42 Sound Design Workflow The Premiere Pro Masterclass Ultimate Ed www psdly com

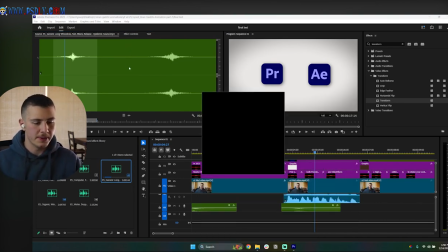4:13 So let's go ahead and open up Epidemic Sound if I've got it open.
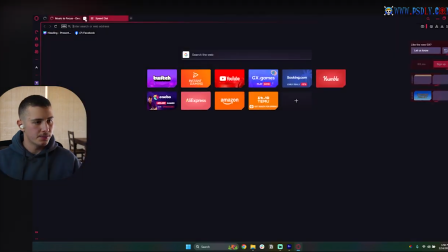4:18 Let's get this bad boy booted up. Here we go. Here's Epidemic.
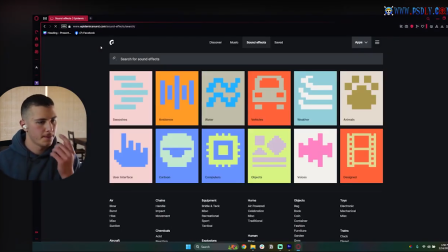4:23 Whoops. Here is Epidemic Sound. All right, let's go ahead and get into sound effects and let's look up some whooshes.
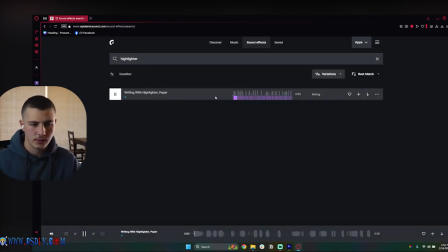4:30 So let's go quick whoosh. And I want to see if we can find some fast ones. Oh, never mind.
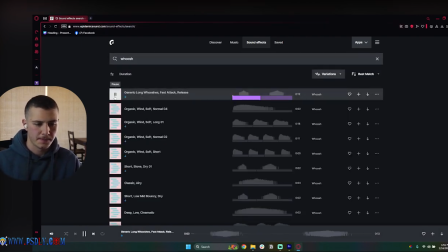4:39 That's just a bug. Anyways, okay. Too long. Too long.
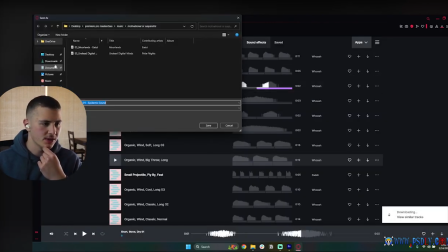4:49 Yeah, I think these are really good. So I'm going to go ahead and try and use these. And we'll just see how these end up, okay?
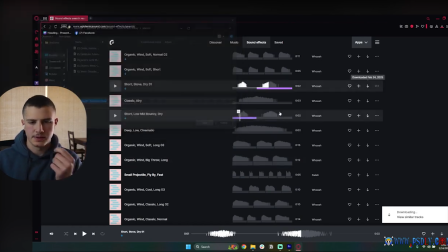4:57 Here we go. Let's just give this a try. Alrighty.
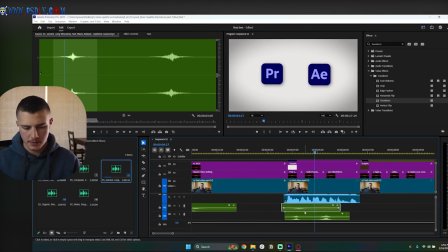5:04 go ahead and see. Maybe this would sound better. Because if we can have two small whooshes, then it's a lot nicer.
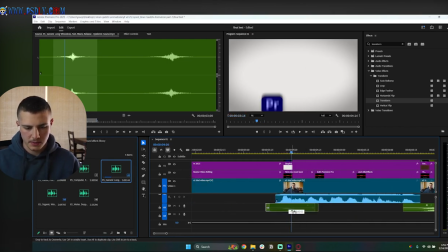5:10 So maybe just one here, on the peak here. And then just duplicate it and have another one just slightly more delayed. Like that.
First, you must learn both Premiere.
Yeah, there we go. First, you must learn both Premiere Pro and then for the zoom in, we're just gonna have this one.
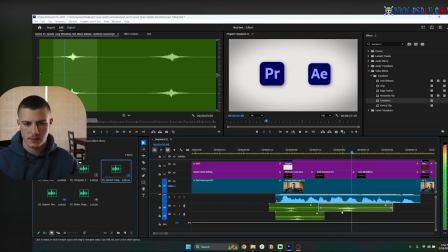5:25 Since we might as well. Right.
Premiere Pro and After Effects.
And as you, obviously there's a lot of whooshes here, and you guys remember my rule of rarity in sound design, we don't want to use that many whooshes, so we're gonna have to make them really quiet.
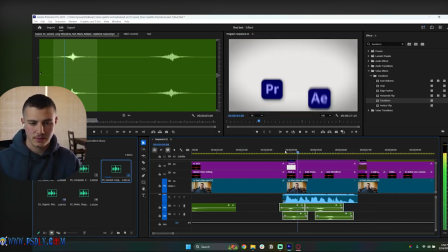5:37 So let's give them a -5.
First, you must learn both Premiere Pro and After Effects.
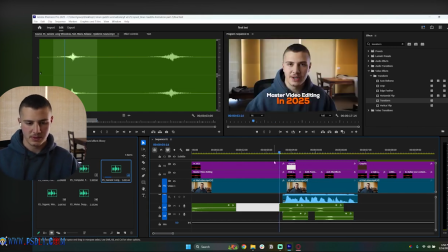5:41 We definitely need to make them more quiet because we barely need them to be noticeable.
First, you must learn both Premiere Pro and After Effects.
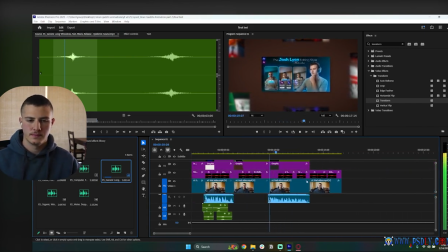5:47 Much better.
Then you must learn a high quality editing style to stylize your content with. And finally, you're gonna need to create a high quality personal brand to showcase your work.
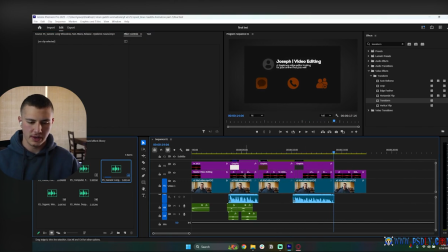5:55 And one thing I just remembered that I forgot to do is to actually get all the text up to the top of these. So I'm just going to quickly do this. Yeah, I'm just going to quickly select all the text, hold down shift and just select all of them like this. Whoops. Okay, I could just basically select all these and then just, you know, deselect these ones.
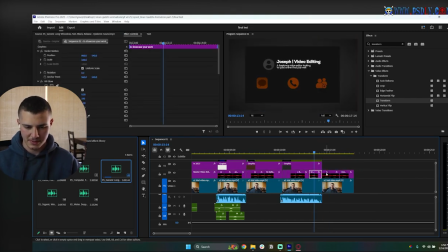6:14 I don't know. How do you do that? Never mind. Let's move this.
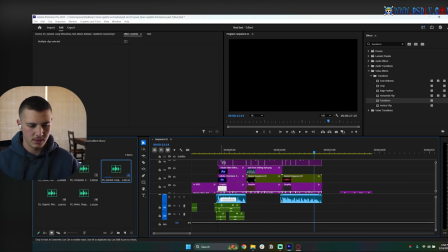6:19 Yeah, and I just want to get all of these guys up here on top of our layers just to make sure that, yeah.
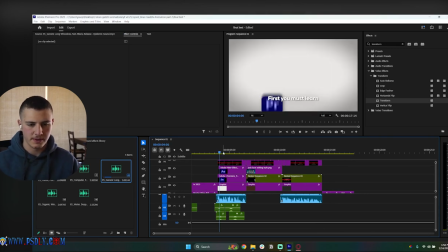6:28 I just want to do this just so that they pop up on top of our animations.
You must learn both Premiere Pro and After Effects.
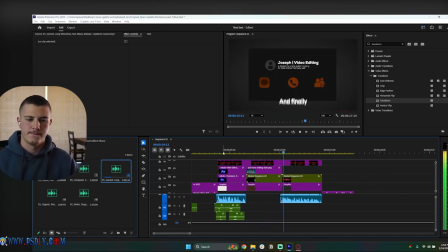6:33 Then you must learn a high quality editing style to stylize your content with. And finally, you're going to need to create a high quality personal brand to showcase your work.
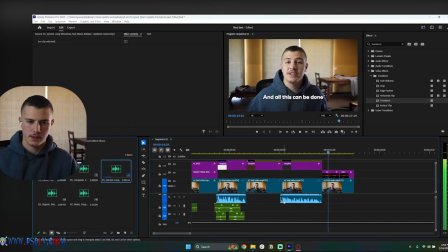6:41 And all this can be done in...
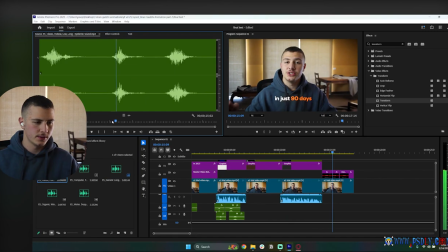6:42 And last but not least, we've got that final whoosh at the end, which we're going to use one of these for. Yeah, we could use one of these just so we can blend it in with the transition. The reason I'm going to use one of these because they're longer is just so that we could blend it in with this transition like so.
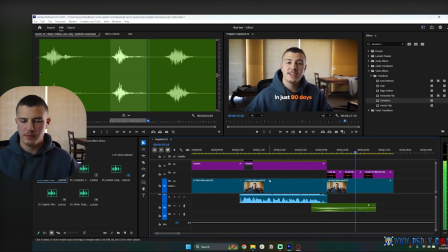6:56 Your work, and all this can be done in just 90 days inside of Ultimate Edit.
Okay, just to make it look nicer.
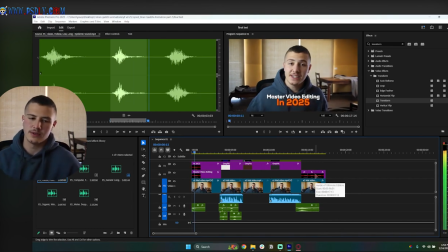7:01 All right, with this being said, let's move on to our textured sound effects. So let's check this out.
Ladies and gentlemen, this is how you master video editing in 2025.
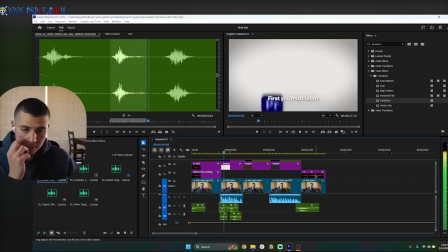7:08 So over here, we've got nothing that we could texture.
First, you must learn both Premiere Pro and After Effects.
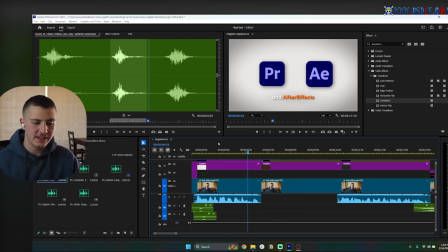7:12 Now for this section, I'm honestly thinking of removing these two whooshes and instead of them using a UI sound effect to make it look like a click. I think that's just going to be a lot better. So if we just go over to our texture sounds and we have a... What do we have over here? We've got a, where is it? UI click over here. Maybe one of these.
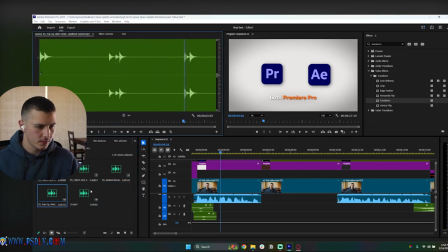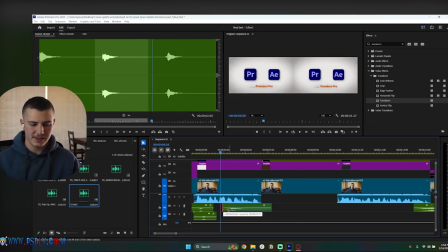7:40 Yeah, one of these would just be a lot better just because it's so much simpler. Premiere Pro and After, like that.
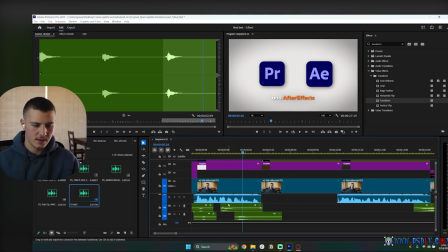7:46 And then just use this one for the second one. Right, so and then this one here. And After Effects, but I would just tone them down by -10.
Premiere Pro and After Effects.
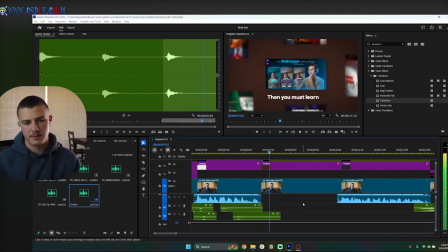7:59 Yeah, that will just be so much better.
Then you must learn a high quality editing style to...
For this section here, since we have a subtle zoom in, one thing I've noticed that works really nicely with subtle zoom ins is because this kind of feels like a computer screen, like it's just robotic. We could use a data sound effect like this.
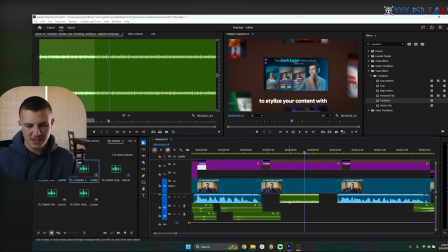8:15 And we could just put this in the background like this and just make it so subtle and it will just work really nicely here. Check that out.